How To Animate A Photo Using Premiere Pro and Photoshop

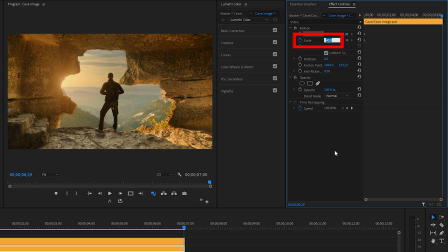494s
And let's zoom in a little bit here by bringing scale up to 45, and let's move the position of the cave to the right and set it at 985.
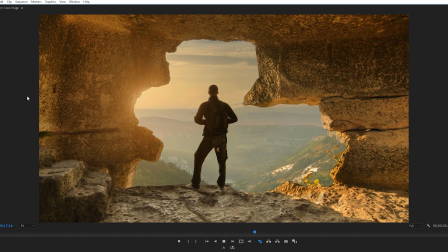504s
So now the valley is moving in one direction as the cave is moving in the opposite direction. This will create a perspective shift, which will make these different layers animating more visually appealing.
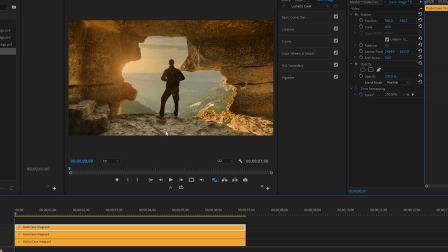516s
Let's bring our cursor to the beginning, and with the dude layer, what I want to do here is move him away from this point of the cave a little bit. Kind of competing with the shoulder, not liking that. So let's drag his position to 900.
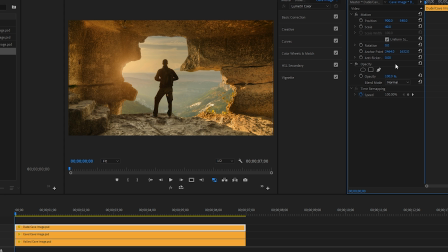531s
So 900 is his official starting position. Since we moved the position of the cave by 35 from left to right and scaled the cave out by 5, we're gonna do the same thing with the dude layer so that he follows the movement of the cave throughout the animation.
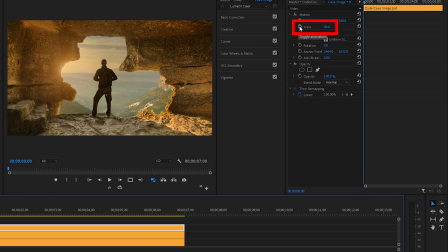545s
Up in effect controls, I'm gonna click the toggle button to keep the scale starting at 40. Let's click the toggle button to set the position beginning at 900. Down arrow, in one to go to the end of the clip. And now we want to adjust the position by 35.
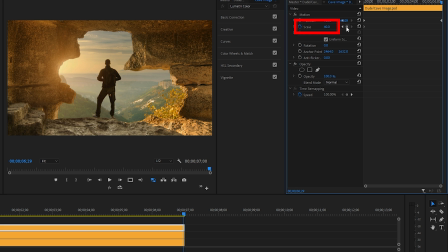559s
Let's type in 935 and we'll change the scale to 45. Set that keyframe and let's check this out.
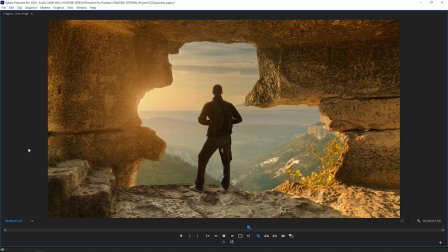572s
Awesome, so that's looking really good. There is one more thing I want to do, and that is add some text behind our subject.
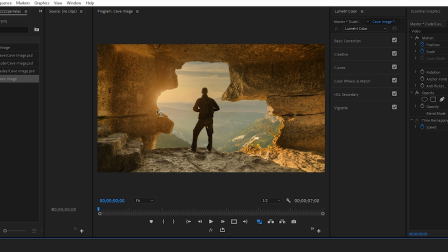579s
So push T, which is the keyboard shortcut for text, and in caps locks, type the word Canada.
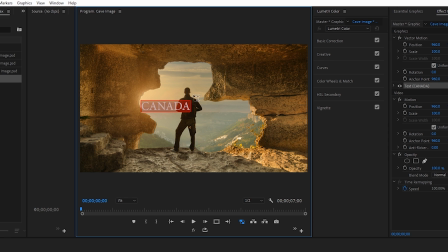587s
Select that, pop over to our essential graphics panel.
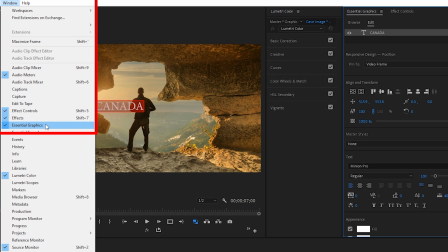590s
If you can't see it, go up to Windows, make sure it's checkmarked, Cool, so we're in the Edit tab in our Essential Graphics panel.
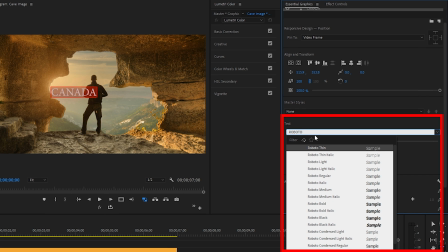598s
Drag down a bit. Where it says Text, I'm gonna type in Roboto. This is a commercial-free text I really like to use. Okay, so let's increase the size of our text using this slider to 200. Yeah, that's looking good. Now let's grab our selection tool. I'm gonna drag Canada over to the left a little bit.
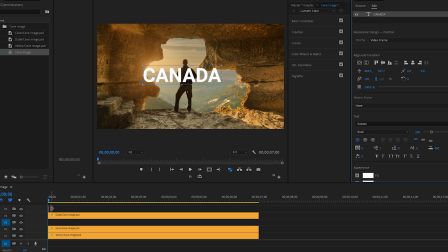619s
And on our timeline, we have one frame of this text. So let's drag it out to the same duration as our images here and drag it underneath the dude layer. Cool, okay, so now it's sitting behind him. I think it also would look cool to have this text show up behind the cave.
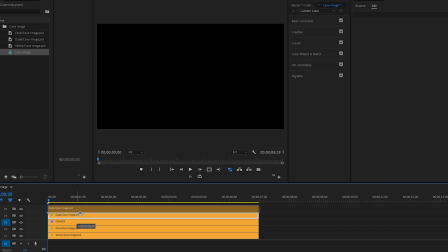637s
So we'll just bring the cave layer above the text as well.
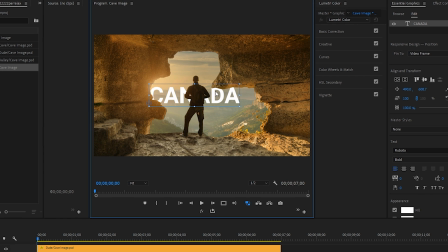641s
And since this guy's standing in the center and kind of blocking the text a lot, let's grab our text tool again, click right after the N, press spacebar twice to create some space in between CAN and ADA,
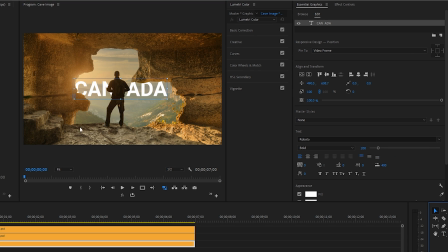653s
grab our selection tool, and adjust this word to your liking. I'm happy with that because even though you can't see all of the letters in their entirety, your brain can pretty quickly figure out which each letter is and the word that's being spelt. The last thing that I want to do here is go back to the Effect Controls panel,
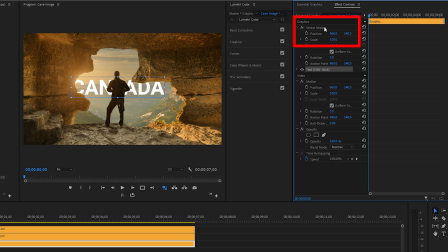671s
and we're going to work with adjusting the scale of the vector motion because this will allow us to manipulate the text without affecting the quality of it. So, cursor's at the beginning of the layer, cool. Let's press the toggle button beside scale to start at 100. Down arrow on our keyboard, left arrow to go in one, and scale that text down to 90.
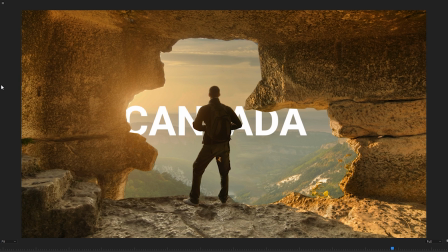691s
And let's check out the final result.
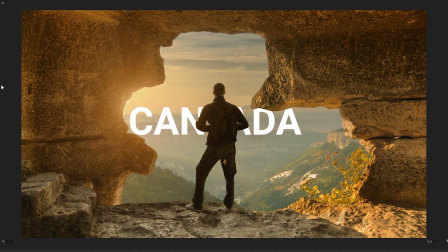697s
And there you go. That's how you bring a picture to life, by creating layers and animating them.
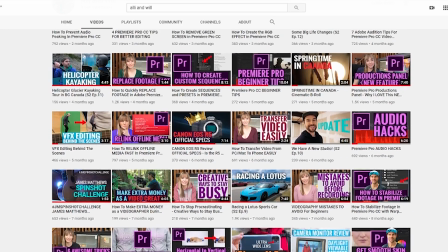702s
And if you're into learning about filmmaking, subscribe to our channel because we release weekly videos teaching you about Premiere Pro, After Effects, gear reviews, and more.
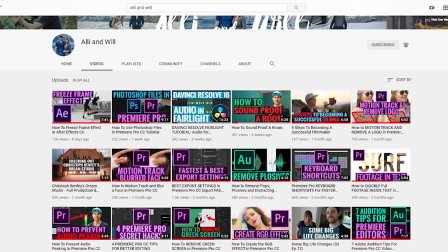710s
Thanks, and we'll see you in another video.